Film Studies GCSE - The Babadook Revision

So Act 2 starts with rising action, and in the Babadook,
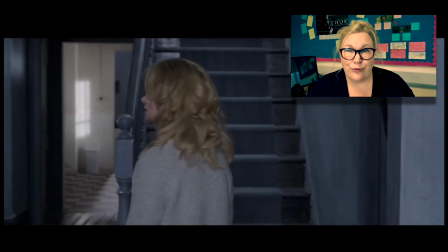this takes the form of the knock at the door that we get, and obviously signalling that the Babadook has entered the home.
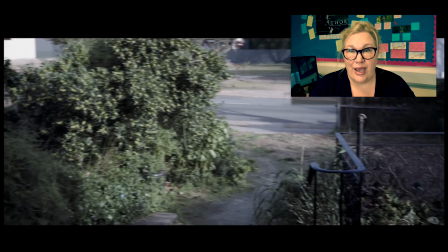We also get a decline in Samuel's behaviour, so he becomes more challenging for his mother.
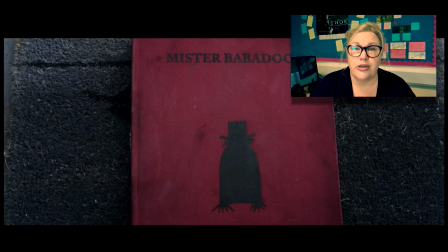And then we get as well the book returning after Amelia had tried to get rid of it.
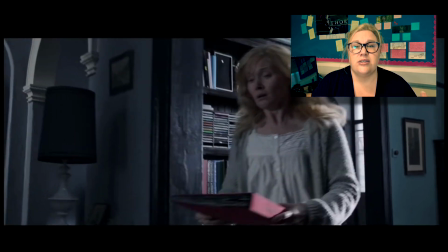So we get this intensity starting to drive us, up towards the midpoint twist of Act 2.
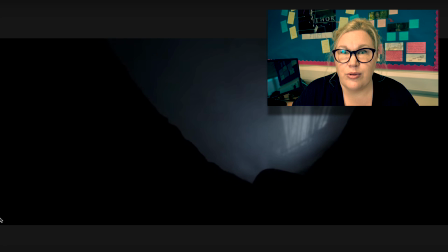So the midpoint twist comes in the form of Amelia's possession.
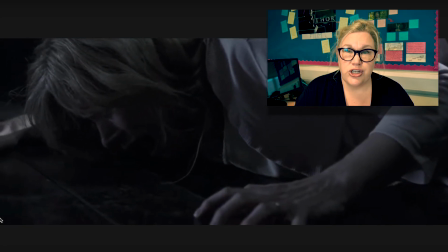This is the thing that is going to change the rest of the course of the film.
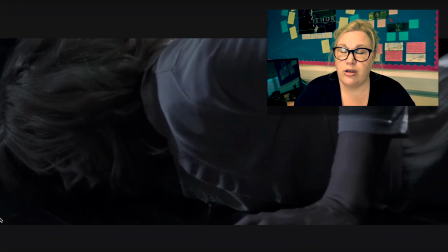Her possession now turns her into the antagonist character, and Samuel has to then sort of respond and battle for his, his mother's soul or spirit, and tries to get through to her after that point. So to finish off Act 2, we get the stakes being raised and it leading us up to a crisis point. So this happens when Amelia initially kills the dog, which
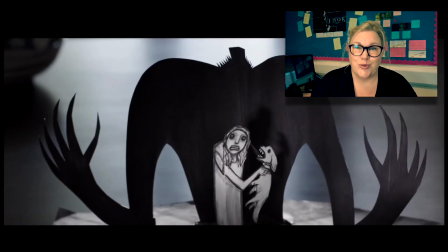is raising the stakes, because we are now
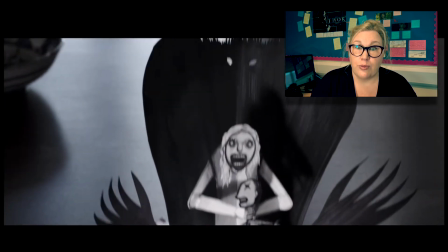potentially sort of thinking that if she's killed the dog, because that was something that was in the book,
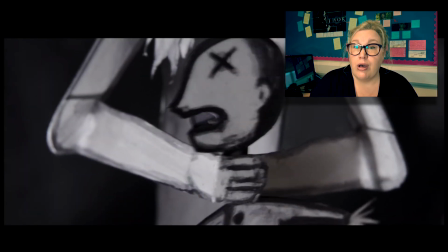is she going to harm her son? And the crisis point comes when she chases Samuel through the house. She verbally abuses him to the point that he wets himself, and we, the audience, really do fear for his safety and her sanity as well. So the Act 3 climax in the film, this sort of takes place after Samuel has managed to get through to his mother and the Babadook has been expelled from her body.
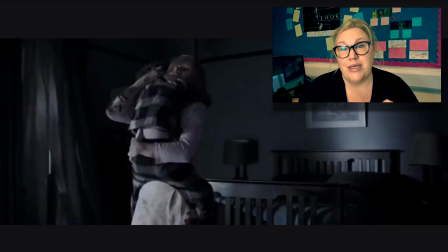But the climax moment is when Amelia has to face the Babadook in the bedroom,
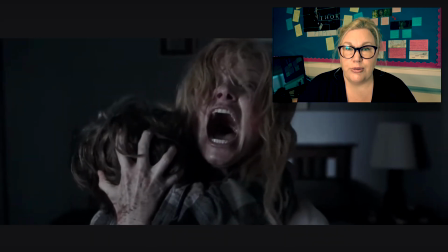and we have this sort of showdown between these two characters.
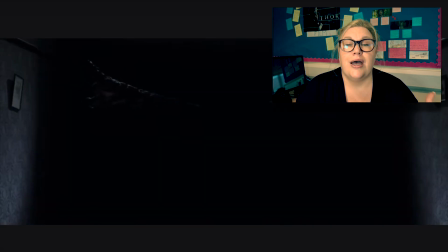And she basically takes back control, and in this climactic moment she banishes the Babadook,
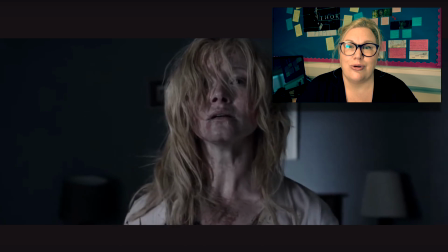so it is not allowed to stay in the house, or at least not under its own rules. It must abide by what she tells it to do, and so it is banished to the basement of the house. And then we get our falling action, which is
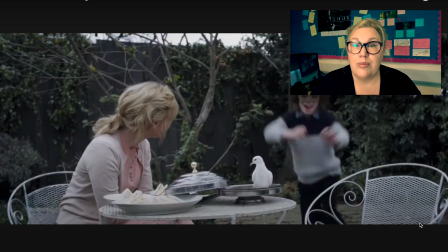establishing that Samuel and Amelia's relationship is much improved,
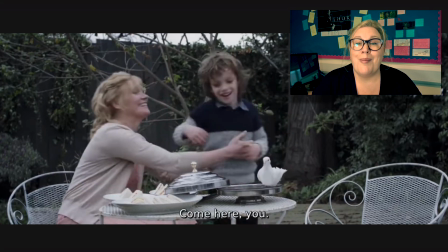and there is this sort of normality that perhaps has never actually been present,
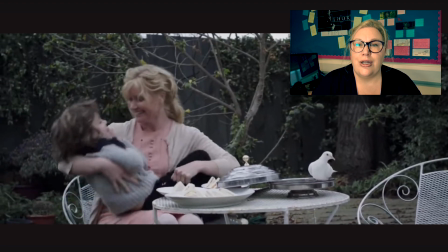but we get a much more loving bond between the two characters.
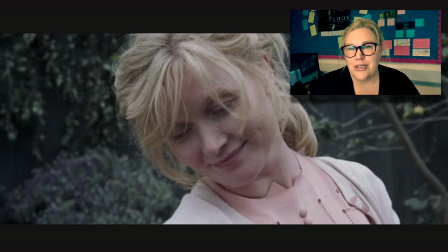And just as a side note, you might notice that the colour palette changes at the end of the film as well, and we have a much sort of more brighter outlook on the future there. Okay, now that we've identified the distinct acts and then their various plot points, let's have a closer look at a key sequence. So we are going to have a look at the inciting incident, which is the reading of the book, and we're going to explore how Jennifer Kent uses her microelements to communicate to the viewer that this is a significant turning point for the film, but also she communicates ideas about the film's genre, and she establishes or continues to establish a very dark and sinister atmosphere through her microelements. So let's have a little look at reading the book.
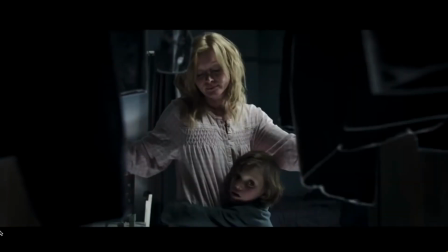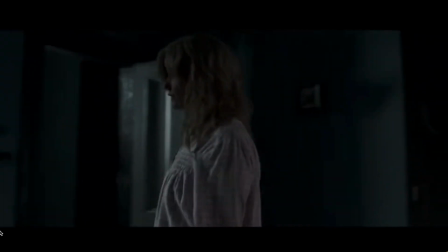You can choose one tonight.
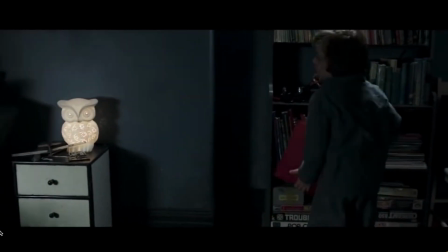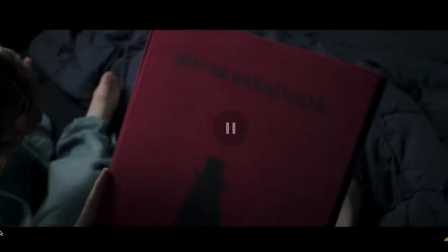Where'd you get this?
Okay, let's pause there.
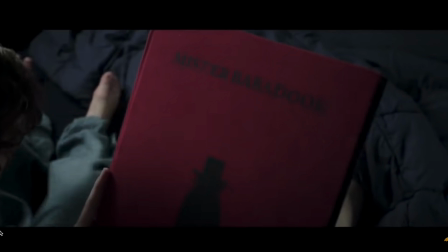So I wanted to just draw our attention to the design of the book prop, because I think it's significant in indicating through the microelements here the inciting incident of this film. This book is what is going to change everything for Amelia and Samuel in this film.
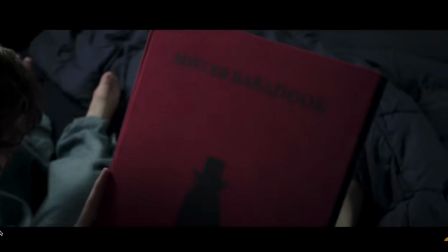So you might have noticed that up until this point, the film's colour palette has been quite desaturated, so it's mainly consisted of greys, blues and blacks in the house, and this has really created a very washed out and lifeless look that's
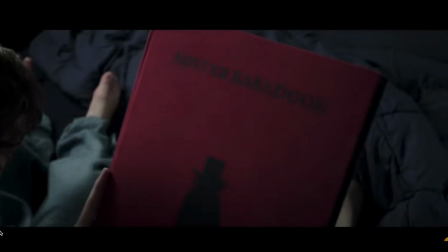potentially symbolic of Amelia's mindset, her depression, her grief that she has been really struggling to contend with, and we just get this sense that there is no joy, there is no life in this household. It's just merely an existence.
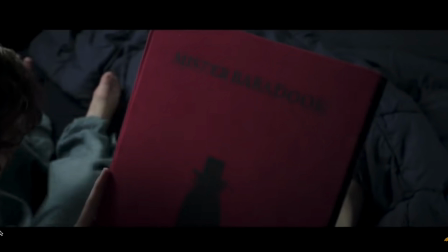However, this is the first real sort of splash of colour that we get in the film, with the the close up here of the book, but it is a deep dark red, and that really does have connotations of blood,
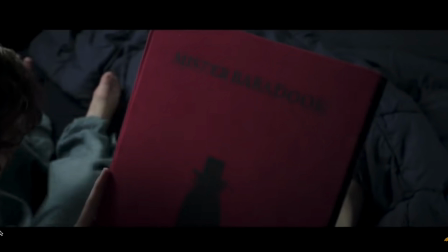potentially violence as well. I think the shade of the red, I think, is really key to have a think about, just because it really does remind me of something more blood-like than anything else. And in addition to the red, you have got the colour black
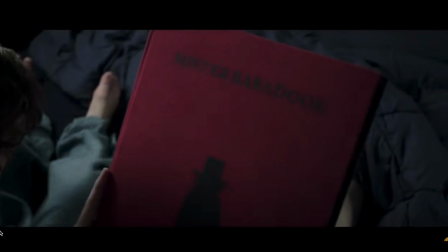on the cover with the writing and the the outline of the Babadook. The black here I think connotes something mysterious and definitely something quite sinister as well, just for the usual connotations that we have that come from the colour black.
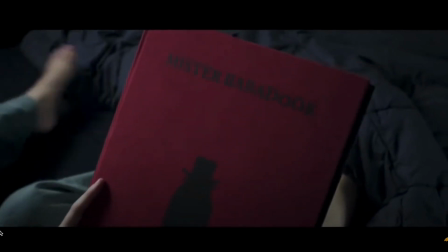On the shelf.
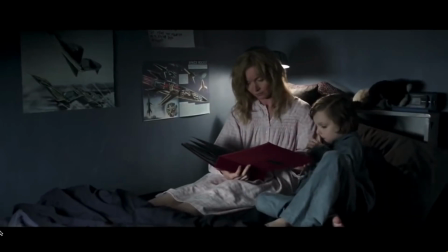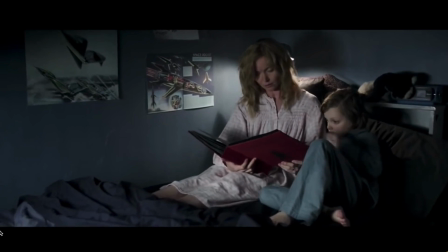If it's in a word or it's in a look, you can't get rid of the Babadook.
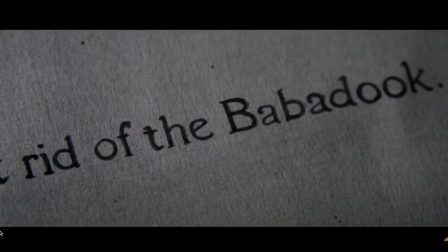Okay, this is going to happen with the cinematography as the sequence moves on. There are these moments where an extreme close-up is used on the book text, and we get a almost handheld style pan across the page.
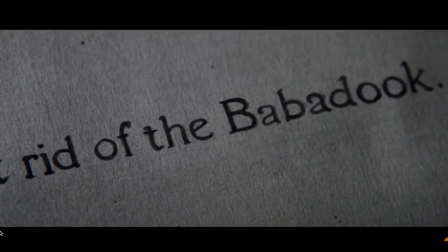What this serves to do, I think, is to align us with Amelia and Samuel, because we are seeing the text as they see it, so we only know as much as they know, and in addition to that,
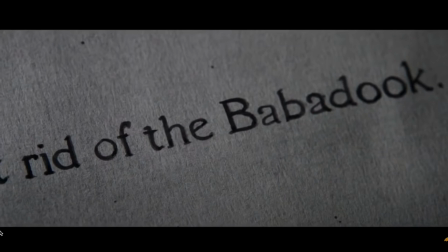because we don't get to read ahead, not that much anyway, as the shots continue, it helps to build a sense of suspense as well, and we could connect that back to it being a key convention of horror,
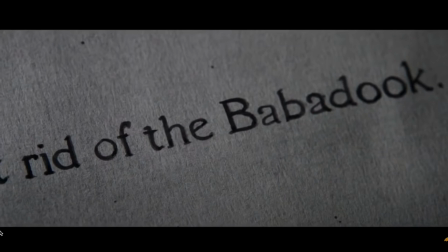the fact that we don't know what's coming next, we're not sure where this story's going, and that sort of coupled with everything else that goes on in this sequence definitely sort of like creates
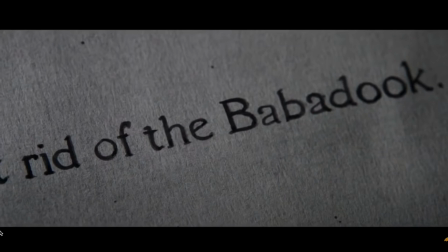a little bit of intensity for us the viewers as we try to anticipate how this book is going to end.
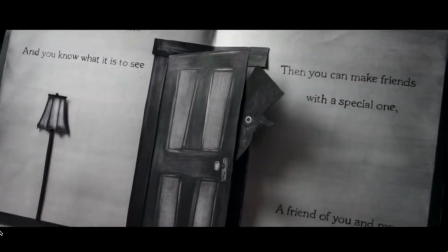If you're a really clever one and you know what it is to see, then you can make friends with a special one, a friend of you and me.
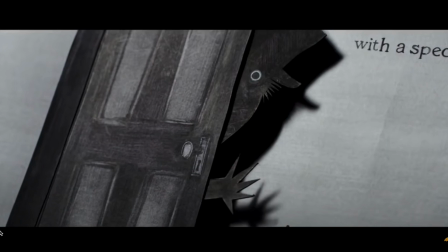Okay, I'm just going to pause there on the picture of the Babadook, so the obviously the pop out of the Babadook, which we're going to see a little bit more of as the sequence progresses as well.
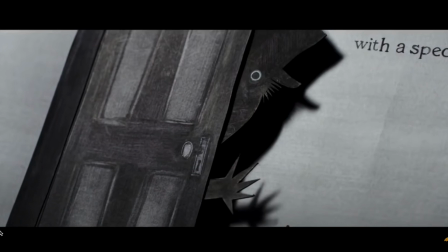It reveals more of his shape. However, I thought it would be worth noting that the design of the Babadook characters, obviously here is meant to appear like a children's book character.
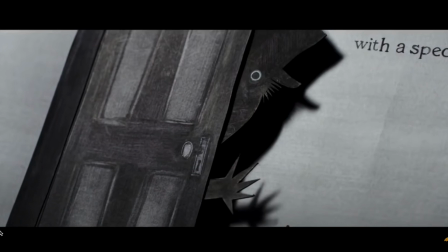We've got this sort of simplistic language in the book, the pop-up design, all of these things are things we associate with a typical childhood book.